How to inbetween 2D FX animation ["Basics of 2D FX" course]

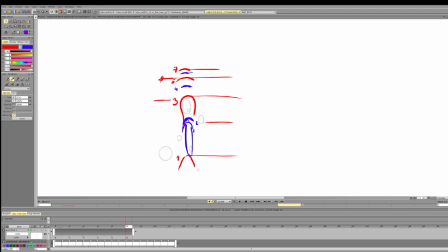So the frame here, the frame here, so 9, 11, 13,
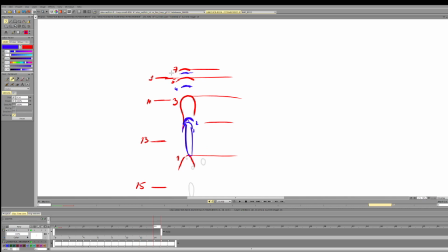15. To create a sense of slowdown acceleration, I will put the frame here, or here if we are talking about the slowdown, so that we create the slowest part of the curve,
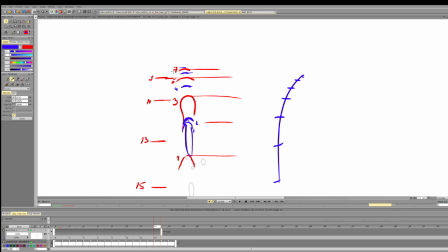this one, so that we can create acceleration on the way down. So maybe here or here. This is our choice range. To create an acceleration, I will put it here so that we accelerate on the way down.
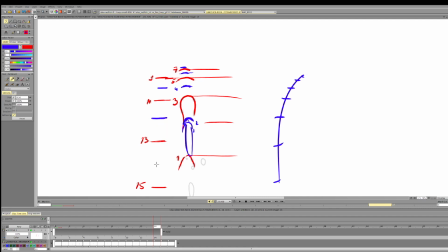I'll put it here so that we accelerate on the way down. I'll put it here so that we accelerate on the way down. Maybe a bit more even. And these are not perfect keys, so of course,
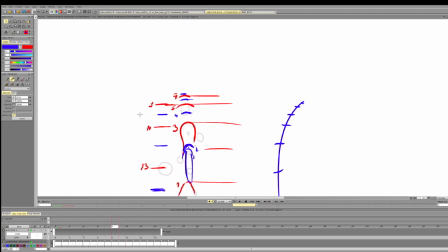ideally I would adjust the position of 9 because it's going way too fast. So I would put 9 probably higher by a tiny bit so that we have this section of the curve, the acceleration.
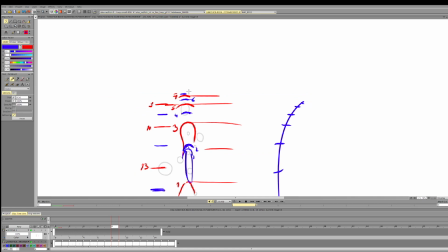So 6, 7, 8, 9 will be here, 10 will be here, 11 will be here, 12, 13, and so on.
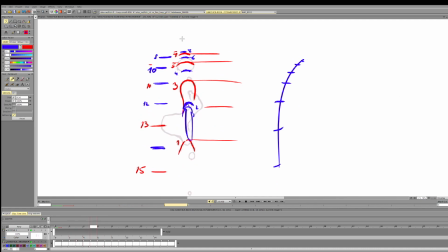And that's how we'd approach this.
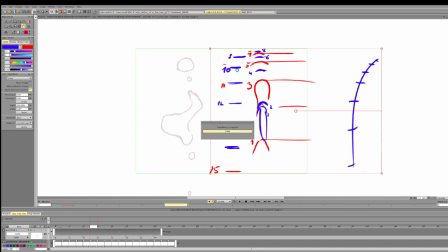Now let's push this to the side so that we can compare what you have here, and let's examine that. So you have
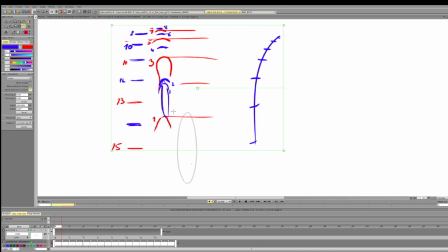this. This is way too low, because if we do it that way, we won't create this fastest transition.
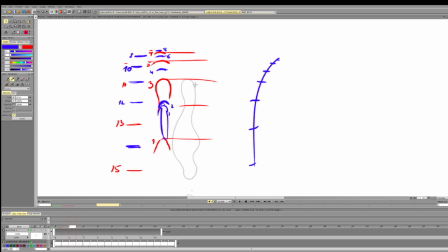So this part. This is pretty good. You can see that we are creating this deceleration. This could be a bit higher, but this is pretty close. And this frame is too low, and because of that we create too much change here.
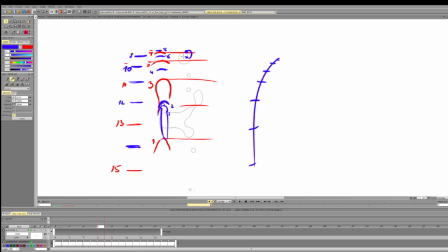You see how fast we go, and then we go and accelerate. No, we go slow down. Then we slow down even more, and then we accelerate a lot and slow down. So because of the placement of these two in-betweens,
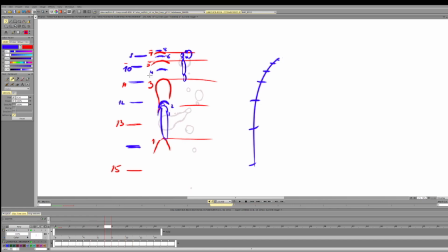the very top one, this one, it should be way, way, way higher. And this should be way, way, way higher. You see this in-betweens.
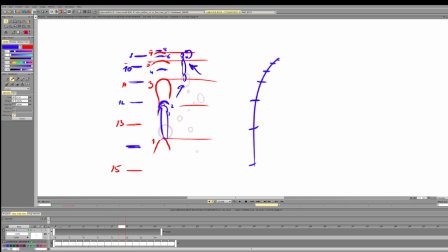So we need to make sure that we don't create this kind of pattern where we constantly go from acceleration to deceleration and things like that.
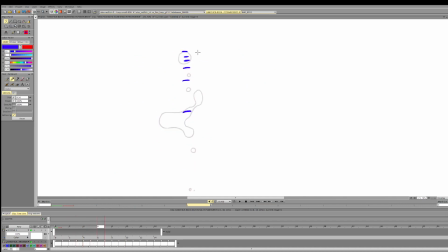Slow down, and you see acceleration, then slow down, acceleration, slow down, acceleration, acceleration, acceleration, slow down, acceleration.
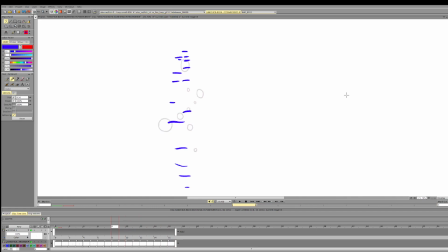So that's what we have to keep in mind. Especially, we need to keep in mind that we need to preserve the fastest and the slowest points the most, because they're the most noticeable.
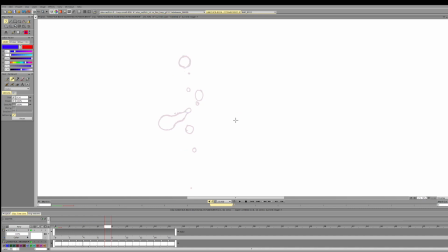If we miss the spacing by a bit in the middle, it's not as noticeable. But if we mess up the biggest contrast at the start or the biggest slowdown at the end, we will instantly miss on a lot of contrast and spacing and in the timing, and this will be very noticeable in the animation.
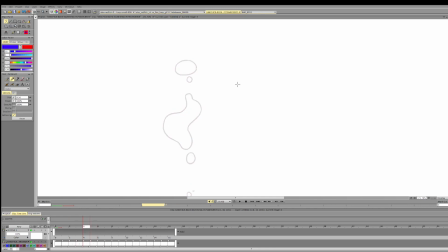So these are the things to be worried about the most. The other thing that you can observe and notice is the transitions of the secondary masses. So if we look here, okay, this works fine. Now let's look where it goes.
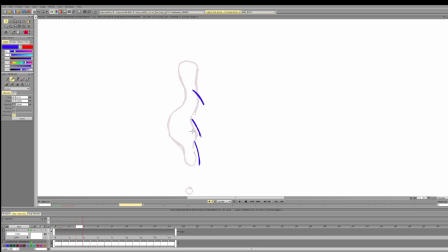Here, you see, we have this issue of this mass doesn't actually move. So see, it goes up and it instantly goes down. And then we have this.
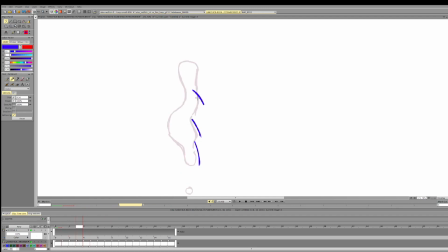So the tough choice that we have to make here is how to get this mass. And trying to logically analyze what we have, it's most probable that this mass becomes this mass.
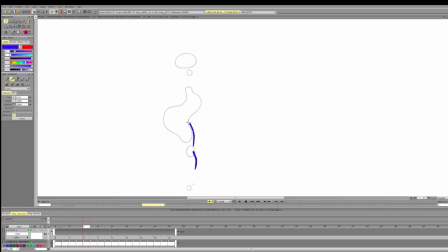And this mass becomes this mass. So we messed up the order a bit, and we added additional mass that confuses the motion and makes it stop in the middle. So it appears it goes down, goes up even faster, slows down,
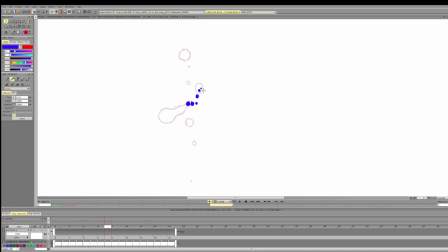accelerates, slows down, accelerates, slows down, accelerates. So we have to be really careful with this one because it basically has the same pattern as the mouse we analyzed.
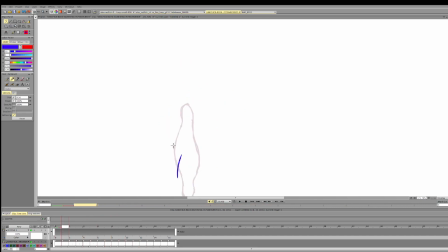This one, again, I think we are missing the slowest part at the top. So we go, slow down. We slow down way too much. Probably on the key too. And then we go fast, way too fast.
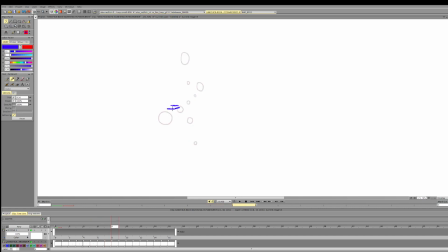So 1, 2, super fast, instantly super slow, fast. So this in between should be higher and closer to the frame at the top, so that we don't suddenly accelerate, immediately decelerating after.
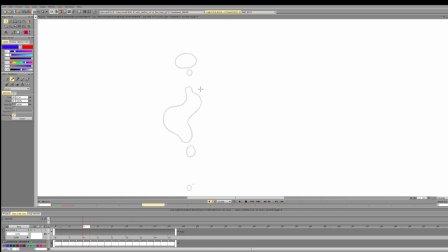And this in between is way too low. So 1, 2, 3. This is slow down, and then huge acceleration with a slowdown. So this in between should be much higher.
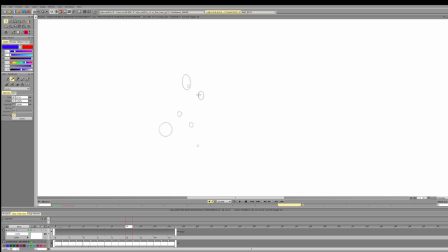And I think this in between too. Considering keys, our in betweens should be 1 to create this acceleration,
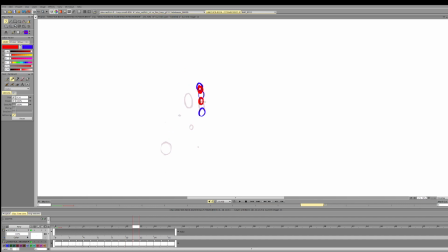2 to still create the acceleration so much higher, and a bit more to the tops to still create acceleration. And here we can probably place it over here and a bit lower.
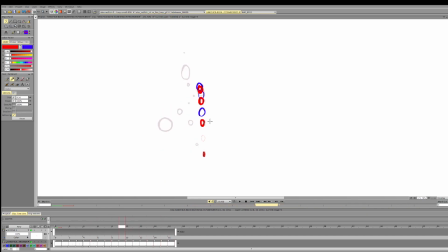So this is a tough part about animating an in-between in water, because every single particle, every single droplet has its own curve. And it really helps to draw the curve for each part and try to analyze its existing spacing.
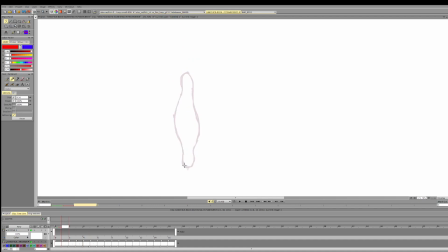So for example, here we go 1. We should probably keep this at the same place yet. So this part reacts, but this bottom part hasn't reacted yet.